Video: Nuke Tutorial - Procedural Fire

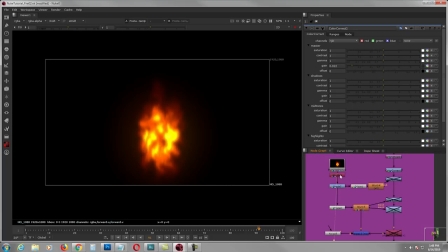[20:54]
I postage stamp this fire and I shuffle it to alpha channel
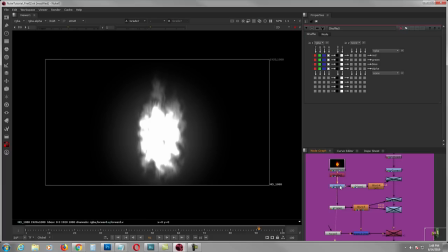[21:03]
and I grade it RGBA white clamp graded to 0.2 on the white point to give it like a little bit of solid alpha going on.
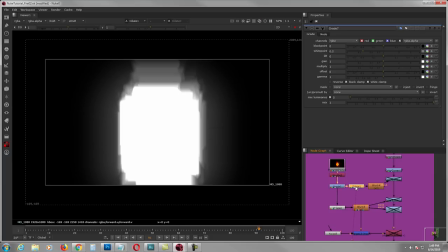[21:15]
And I erode facet, delete it, and I blur it.
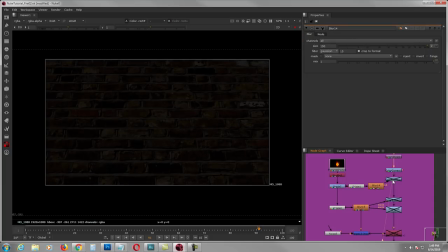[21:21]
My purpose this one is to create an interactive light to the wall, because this light will act as a fire. So it's kind of like interacting, it's like the fire is interacting with the wall.
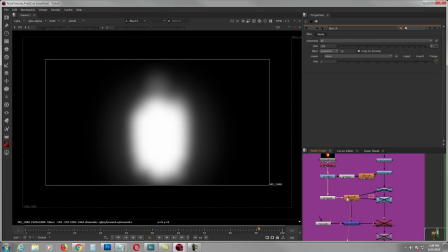[21:40]
Because, yeah. So then I made another one right here with a different value of the dilate. The first one was 169, the second one is 39, and then I gave it a blur of 100.
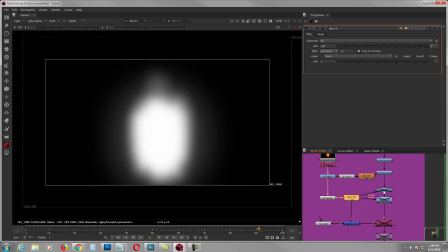[21:55]
The first one was 150, the second blur was 100, and then I color corrected
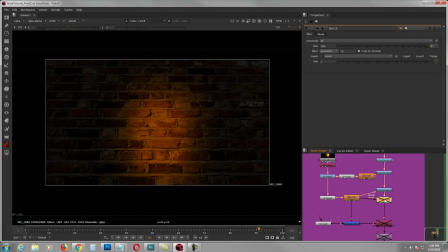[22:02]
like a core right there. And then I gave it a little bit of multiply right there. So it's very subtle, subtle values, but it makes the footage believable.
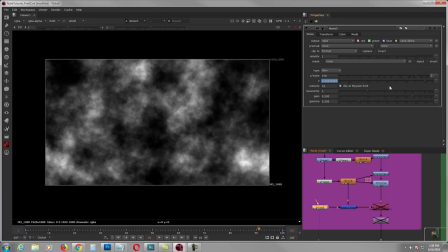[22:18]
And then I grab a noise, like typical noise, animated Z.
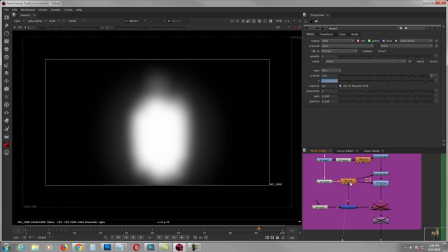[22:26]
And then I use it. And then I use this guy right here as an alpha to mask the noise,
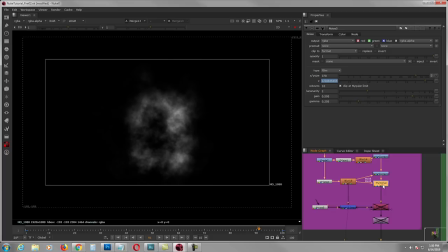[22:37]
because I'm gonna use it as a distortion to this guy, to the background.
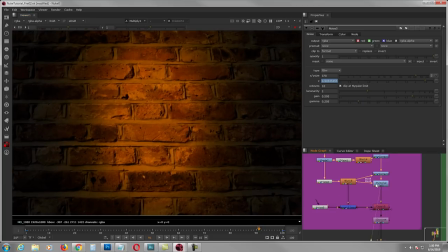[22:46]
So if you come in closer, see, it's distorted.
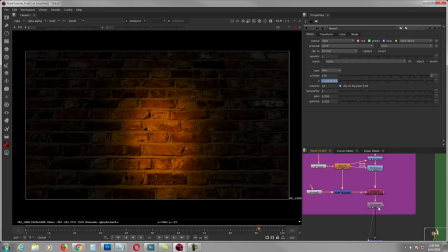[22:53]
It's like a heat distortion. Just this area right here. So now I have the background with an interactive lighting from the fire with a heat distortion, and I merge the fire.
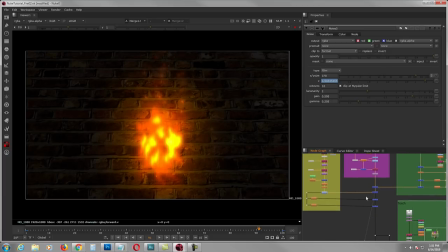[23:13]
And then I merge the embers plus the blur plus. And then I merge over the torch. And I want the torch and the fire to interact with each other, so I gave it a light wrap.
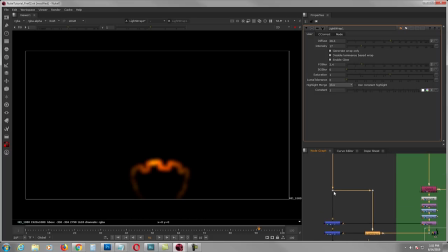[23:29]
So light wrap, you could connect it to the background right here. It's the background, and that's the torch. The torch is A, the background with the fire is B, and the setting on the light trap is 28.5 diffuse, 17 intensity.
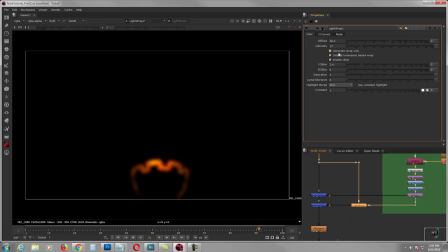[23:46]
Check the three boxes right here. Foreground blur 3.4.
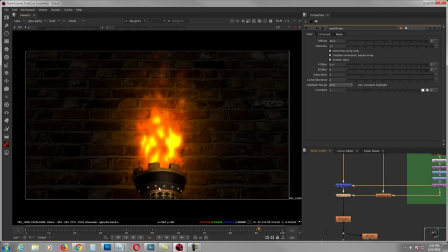[23:54]
Then you merge plus it. So if you see the difference right there, see right there?
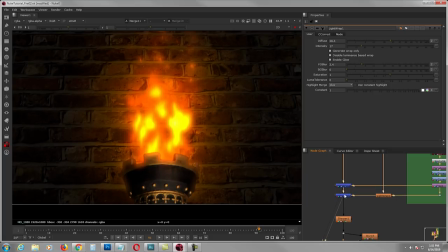[24:01]
Now the fire is interacting with a fire torch. And I gave it a little bit of sharpen just to make the footage clear.
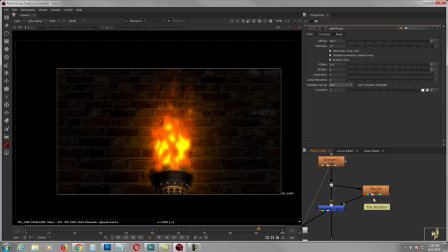[24:13]
And then I call this guy the blurriator, because it blurs the crap out of the footage right there. Boom. But what I do is, from that blur 96, you plus it back to the original
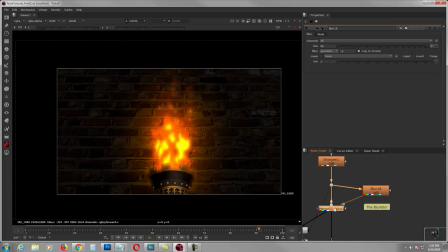[24:30]
footage, so it gives it that like nice soft heavenly look, which I really like. And then I gave it a little bit of chromatic aberration. This guy right there.
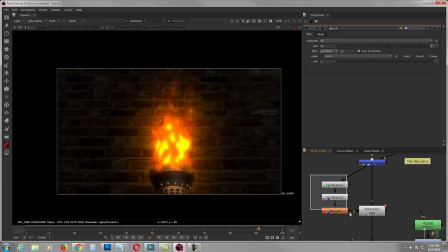[24:48]
You can always, you don't have to do this, but I kind of like the look, as long as you use it minimally, because sometimes when you overdo it, it looks really weird.